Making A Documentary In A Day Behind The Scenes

50 millimeter f 1.4 i just checked it's an f 1.4 lens it was like 120 bucks but a lot of the times you can
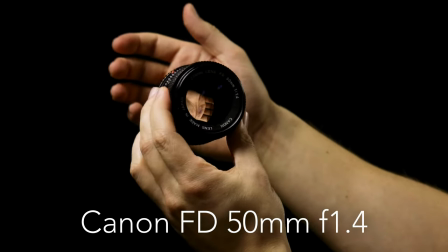229s
find it for under a hundred dollars and it's just a vintage canon lens that people had recommended so i grabbed it i did like it i thought
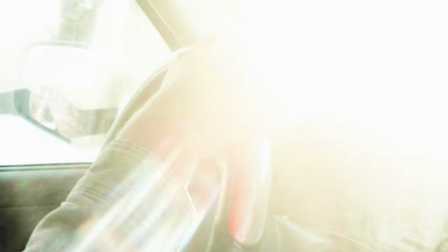237s
it worked really well for this documentary and i really liked the the footage that came out of the camera and the the lens i just bought a cheap
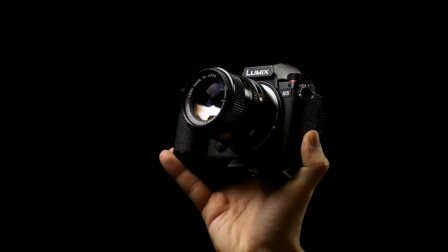247s
adapter and put it on to the camera and then I had
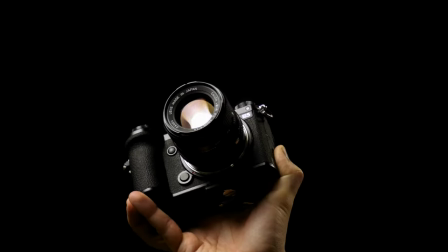251s
a tripod and that's what I used for the interview setting we did the
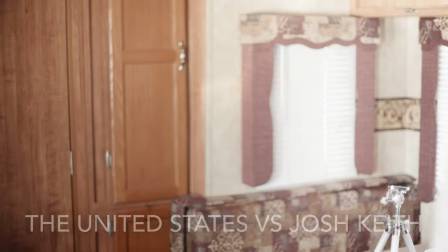256s
interview just in his mobile home it's just at my mom's house and that's where we did the interview I set him up next to the door of
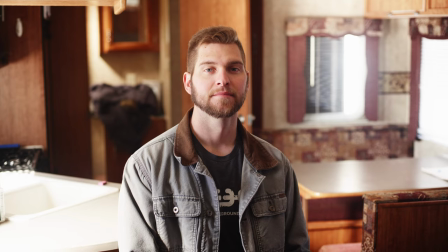263s
the mobile home because there was some light that was coming through on one side and I thought it lit pretty well there were some other locations
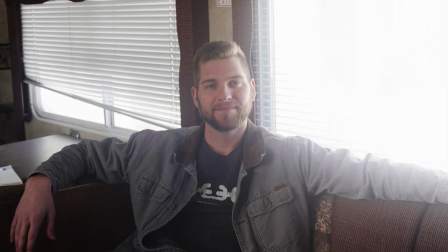271s
that we tried in the mobile home but they were all really poorly lit and so if you can get good lighting especially good natural lighting is really nice then like do whatever it takes we had to kind of push the camera back and i was like sitting on the bed and it was kind of cramped but that was like the best lighting situation in that area and i think it turned
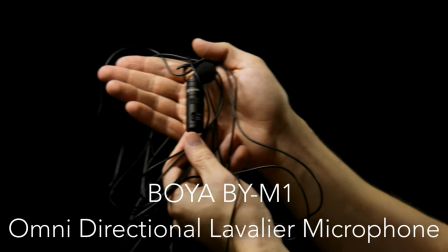292s
out pretty well and then i just used a lav mic the same lav mic that i'm using here it's a a boya lav mic it's like 10 feet long i think it was like 30 dollars on ebay and i've liked it i think the the audio quality when the mic is really close it can be a cheaper mic and still sound pretty good if you have it close enough to the person and so being able to just you know put it up the the shirt and then button it so that you can hear better audio a really
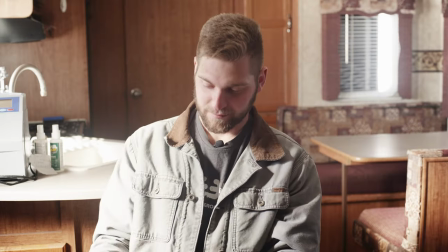322s
worthwhile investment because audio is half of the experience so the first thing we did is we sat down and i pressed record and then we went
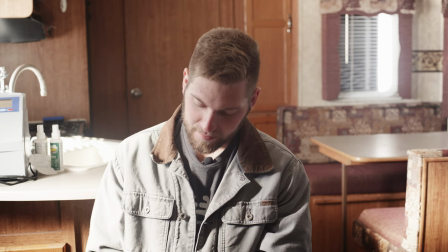331s
over kind of the things that we wanted to cover i didn't end up using any of that footage but i just when you're doing a documentary you want to film as much as possible and then after we'd filmed then we went inside and he was just eating and i thought oh i'll get some b-roll footage so that it can play throughout the story and it ended up kind of being a story in and of itself
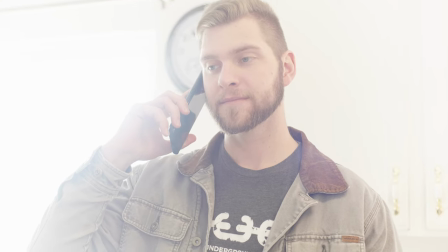352s
where you know he was eating and then he was talking on the phone and then he got in his truck and came to to drop me off at my
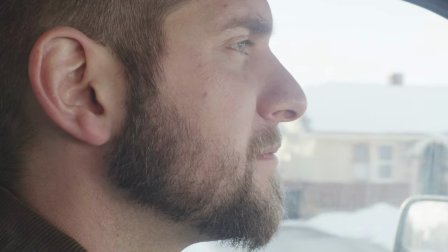359s
place so that i could edit the footage but then throughout the documentary or throughout his storytelling he i was able to insert these pieces
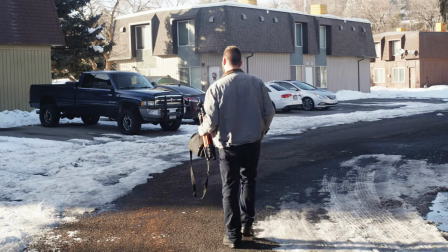368s
of footage so that it kind of told a story in and of itself and just kept a little bit more visual information on the screen obviously there's a lot i have to learn this is like my first kind of documentary but you could just call it a YouTube video it's only 20 minutes long and so about the length
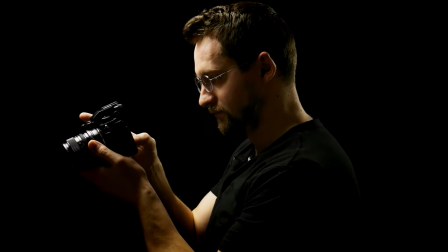385s
that most people would spend on a YouTube video I really am interested in getting better at interviewing getting better at this documentary style creativity because my interest gets peaked in different things and so sculpture that was like a big interest of mine so I built the sculpting courses the portrait sculpting course and the figure sculpting course with Proko.com and
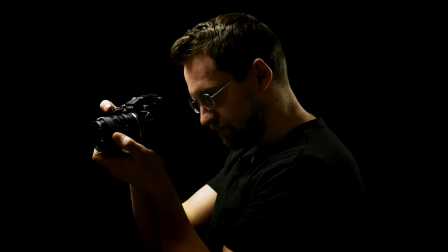408s
now I'm really liking the the filmmaking side and so I've done that there's also been
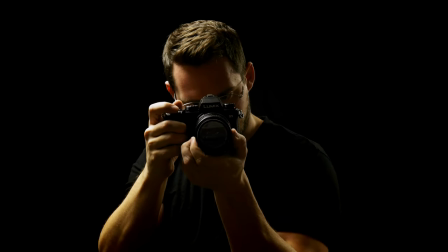413s
times well where I was really into like juggling or drawing and so there's just different times throughout my life where my interest just I just focus on something and then I kind of obsess over it and so I think that's a good thing for artists and creatives to have but it is difficult because being a creative whether you're a YouTuber or an artist, a sculptor, whatever it is, it's very hard to monetize because there's lots of people that are like, oh, I like creating. And so I want to be creative. So if you're the same way, I do recommend, you know, doing, doing things on the side, you know, outside of work, if you have a job or being able to, to do it when you're younger and you don't have as much financial responsibilities,
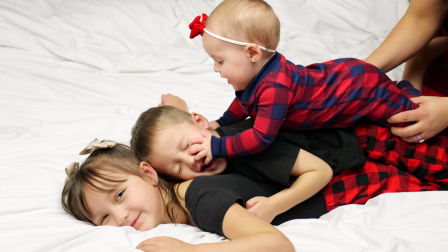455s
you know, now I'm a dad and I have three kids.